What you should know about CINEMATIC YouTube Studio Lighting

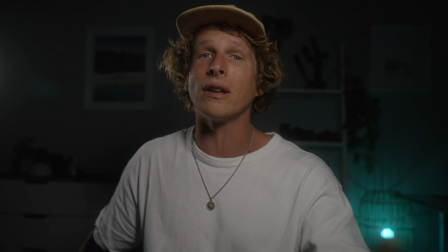(4:09)
This is our first practical light meaning you can actually see it in frame and unlike our two Zhiyun lights they're not gonna be hidden off behind the camera or out of sight.
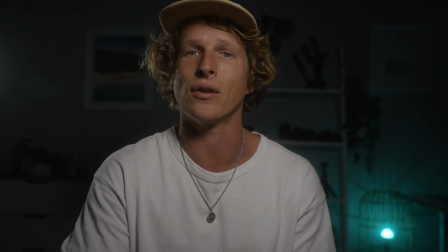(4:18)
This one we got it right in there slap bang adding to that vibe and creating more depth in our shot having some light back there.
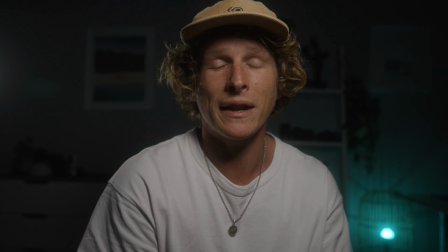(4:25)
Next I'm gonna grab another little Zhiyun 40 watt panel light to create some warm turns on the other side.
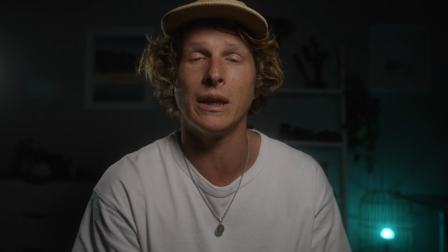(4:31)
I'm gonna set the white balance as warm as I can possibly go to be a nice contrasting color to this cold blue we have on
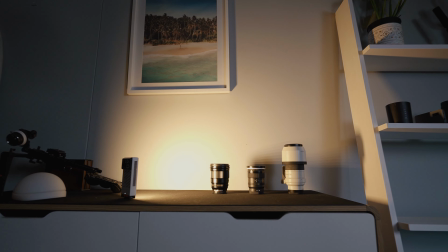(4:37)
our other side and I'm just gonna shine it off into the wall right away I think that looks pretty nice with the really warm tones over here and
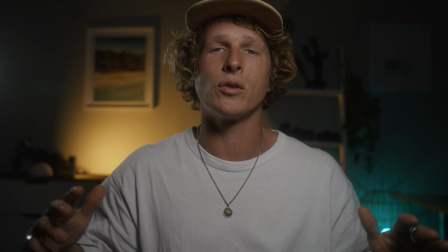(4:43)
this cool tone here being nice and filled in you can go as crazy as you want with colors and background colored lights practicals or not
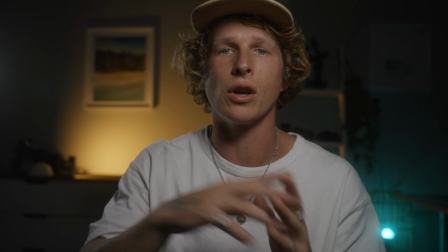(4:51)
but I think a good idea to keep in mind is that you want to use opposing colors the most obvious one I think for this is really warm
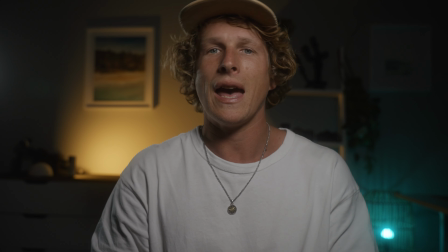(4:59)
and really cool tones but you can also get more creative and look anywhere opposite on your color wheels maybe you want to do something
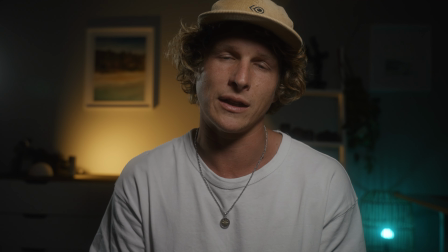(5:06)
like violet and green those are also going to work really nice with each other you don't have to stick to it too hard and if you have two favorite
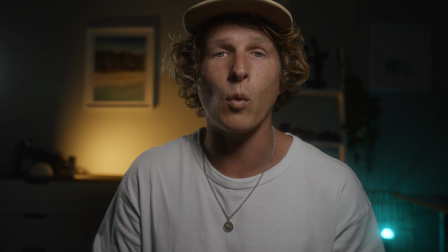(5:12)
colors that you really want to do in your lights go for it i'm gonna add one more little colored light another warm one just to light up
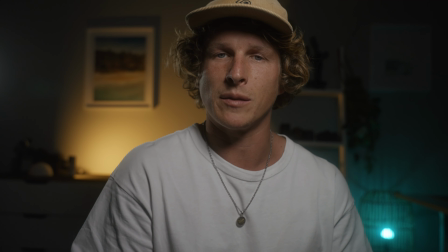(5:19)
the shelf here because it looks a bit dark and there's a bit too much dead space so that's a bit better just filling it in keeping
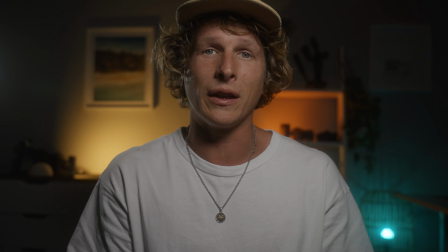(5:25)
it nice and warm as well all in all i think this is looking pretty good and if you were to take the side by side of what we started out
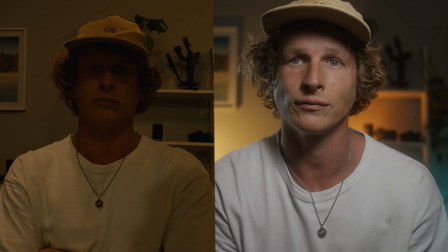(5:31)
with and compare it to this I hope you would agree that this is looking much much better remember once you've set it up
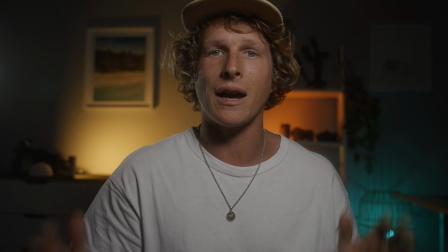(5:37)
really nicely you can pair it with a really nice cinematic color grade and you can also do that by using one of my lots that you can find
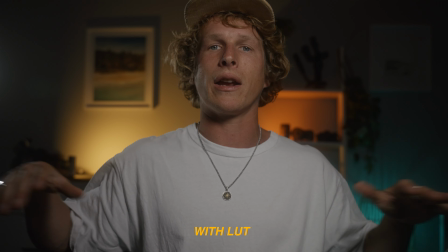(5:44)
down below at a discounted rate otherwise you can use your own color grade just to make sure that all these colors contrast and light are popping it really nicely if you guys want to find out anything more about the Zion lights they are all gonna be linked in the top of the description these lights are crazy for any travel videographers if you guys want to set up some studio spaces like this as well as having the option to actually shoot them out in the field battery operated and completely small yet powerful they're going to be amazing lights for you so check them out in the top of the description other than that i hope you guys enjoyed this video have fun bye